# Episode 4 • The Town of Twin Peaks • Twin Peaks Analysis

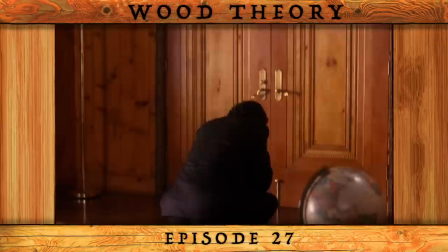740s
A scene in episode 27 hints that this was a potential direction the show was taking, as Ben Horne is startled by the mysterious hum heard at Josie's death.
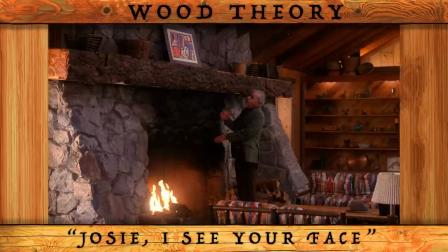751s
We then immediately cut to Pete Martell at the wooden mantle in the Great Northern Lobby, waxing poetic while lamenting his dear friend.
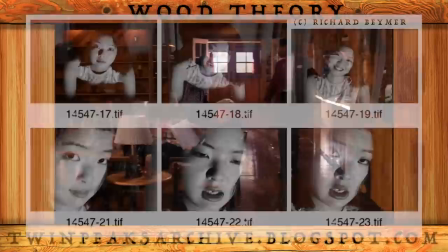759s Josie, I see your face.
Behind the scenes discussions and photo evidence surfaced in the years after the show's cancellation,
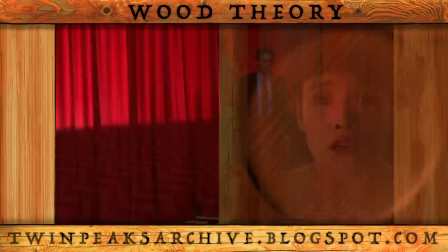767s
suggesting that Josie was originally to appear hanging halfway in and out of the red drapes in the series finale when Cooper enters the Black Lodge.
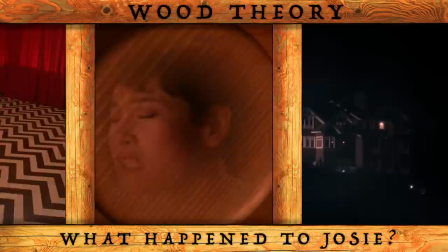774s
This also points to the idea that Josie is in some sort of spiritual limbo, trapped between the Black Lodge and the Great Northern Hotel.
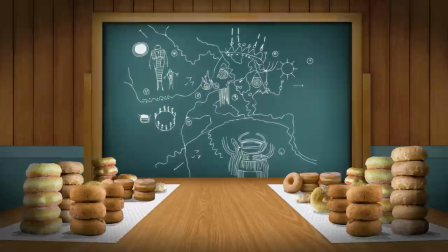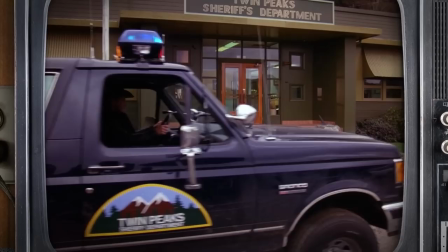795s
In the traditional sense of good and evil archetypes, the Twin Peaks Sheriff's Department are the good guys in this television drama.
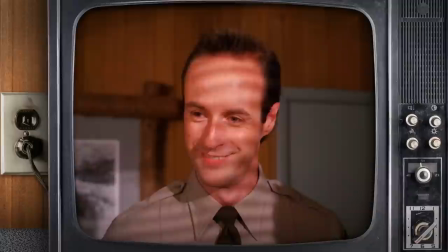802s
Sheriff Harry S. Truman, Deputy Tommy Hawk Hill,
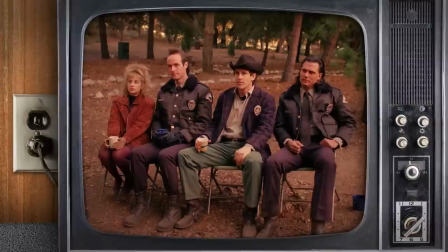806s
Deputy Andy Brennan, and Receptionist Lucy Moran are the honest and true heroes of the original series,
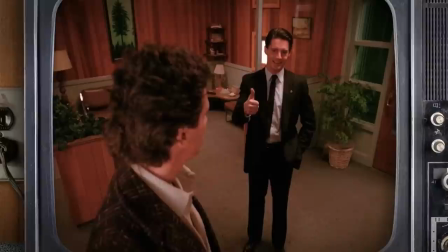812s
fighting to protect Twin Peaks in the American way from the forces of evil. They are the upstanding public servants seen through an idyllic 1950s lens,
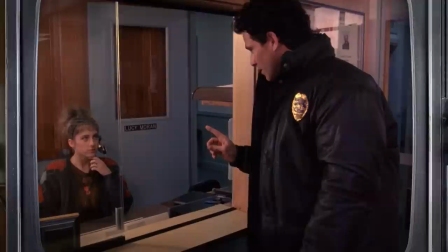820s
who assist another lawman, the FBI's Dale Cooper, with the town-shaking case of who killed Laura Palmer.
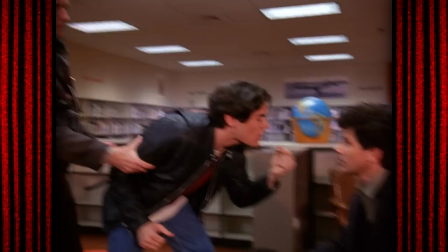827s Not a word about this to anyone, do you hear from me?
The calm and measured Harry Truman has successfully kept the peace in the town of Twin Peaks up until this point,
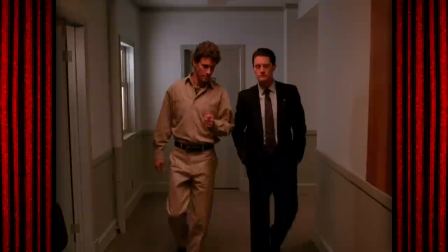835s
but the town seems to now be coming apart at the seams, and he is happy to have Dale Cooper's direction and assistance.
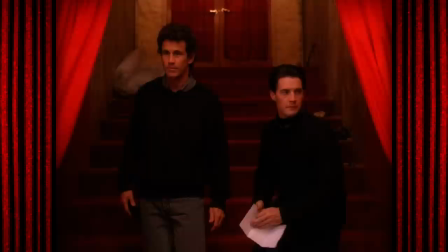841s We're glad to have you here.
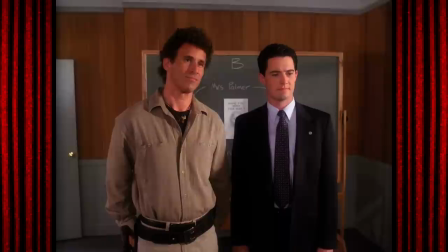843s
While solving the Laura Palmer case and various other adventures, Truman and Cooper's mutual respect and admiration grows into an enduring friendship.
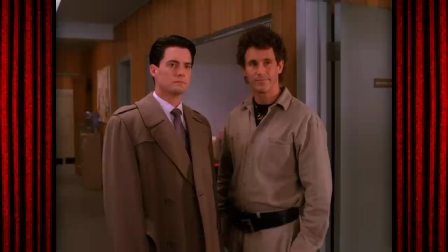852s
Though at times he may be playing second fiddle to Cooper,
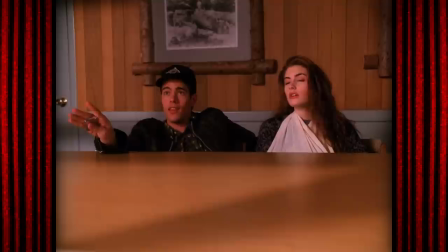855s
Sheriff Truman is no spring chicken with little patience for nonsense,
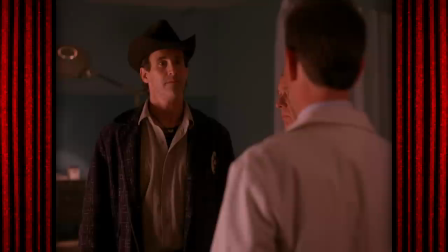863s
and asserts himself when necessary.
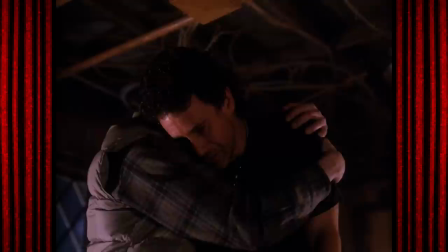869s
The tough-but-kind rock of Twin Peaks, Harry Truman is also very much a human being, temperamental and subject to heartbreak.
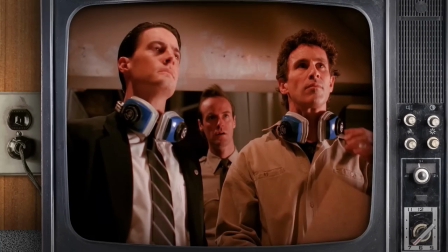878s The only one in the cycle of life can fill your heart with wonder and the wisdom that you have known a singular joy.
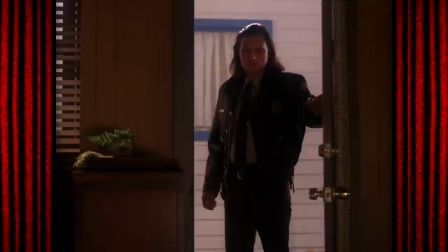886s I wrote that for my girlfriend.
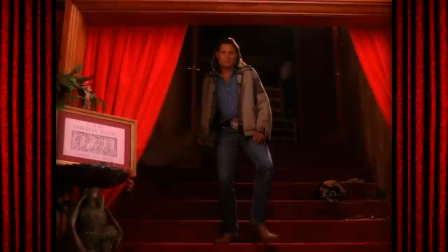888s
The tracker and sage, Deputy Hawk Hill, also stands beside Truman in the pursuit of truth and the thwarting of evil.
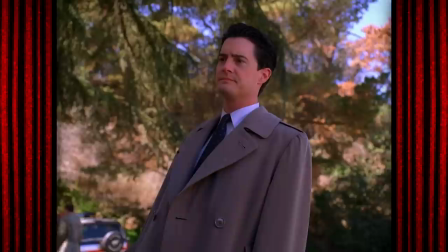895s If anyone can find him, Hawk can.
Time and again, Hawk's bravery and razor-sharp wit proved to be indispensable assets to the sheriff's station,
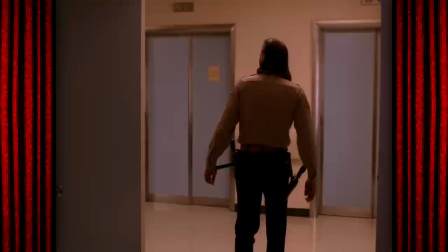904s
and his Native American
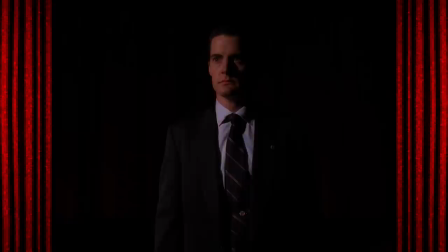909s
heritage provides spiritual insight into Cooper's understanding of the Black Lodge.
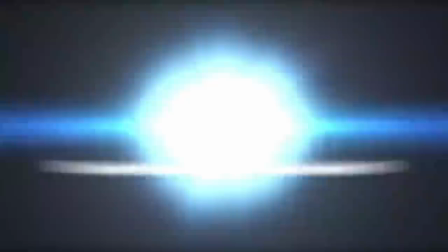914s If you confront the Black Lodge with imperfect courage, it will utterly annihilate your soul.
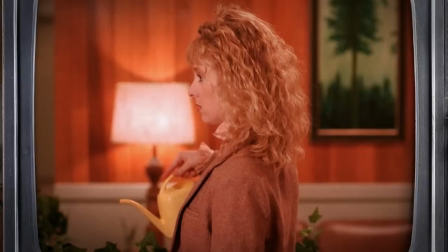920s
The team would not be complete without the pure hearts of gold found in Deputy Andy Brennan and receptionist Lucy Moran.
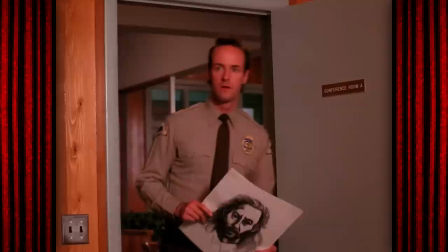930s
The slow but courageous Andy is perhaps best known for his overly sensitive side, which helps emotionally ground the story,
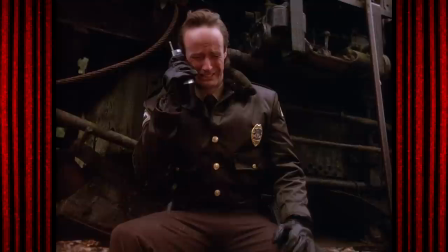937s
serving as a consistent reminder to the audience of the true horror and sadness at play.
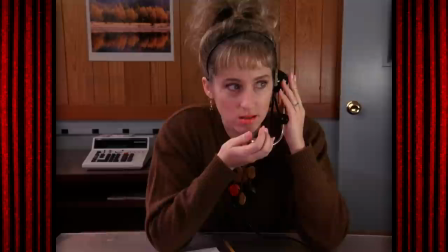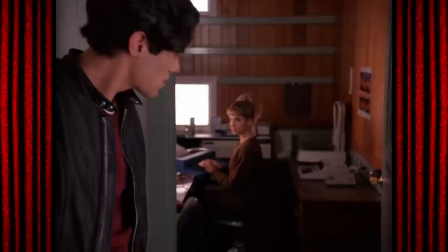947s
Like Deputy Andy, the lovable Lucy Moran isn't the sharpest tool in the shed, though evidence suggest that she knows more than she lets on.
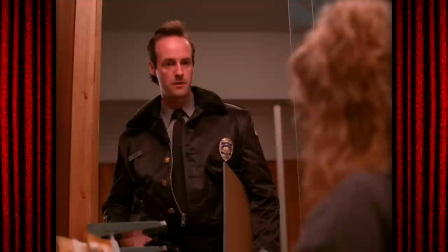954s
Her relationship with Andy and unfettered honesty supply often needed comic relief and relatability to the show.
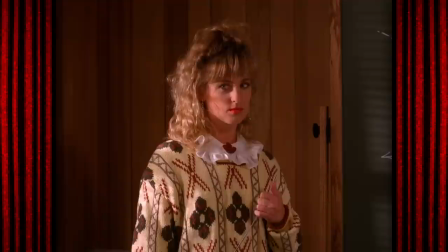961s What?
The lovebirds have their ups and downs.
I'm pregnant.
But the two stalwarts prove that indeed the simplest of us contain an abundance of love and inner courage.
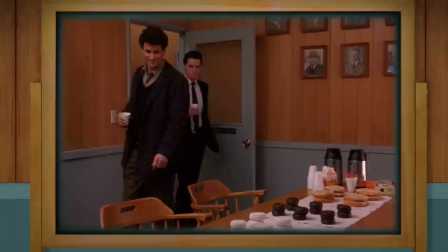974s
Our heroes frequently convene in the conference room, the central hub of the sheriff's station.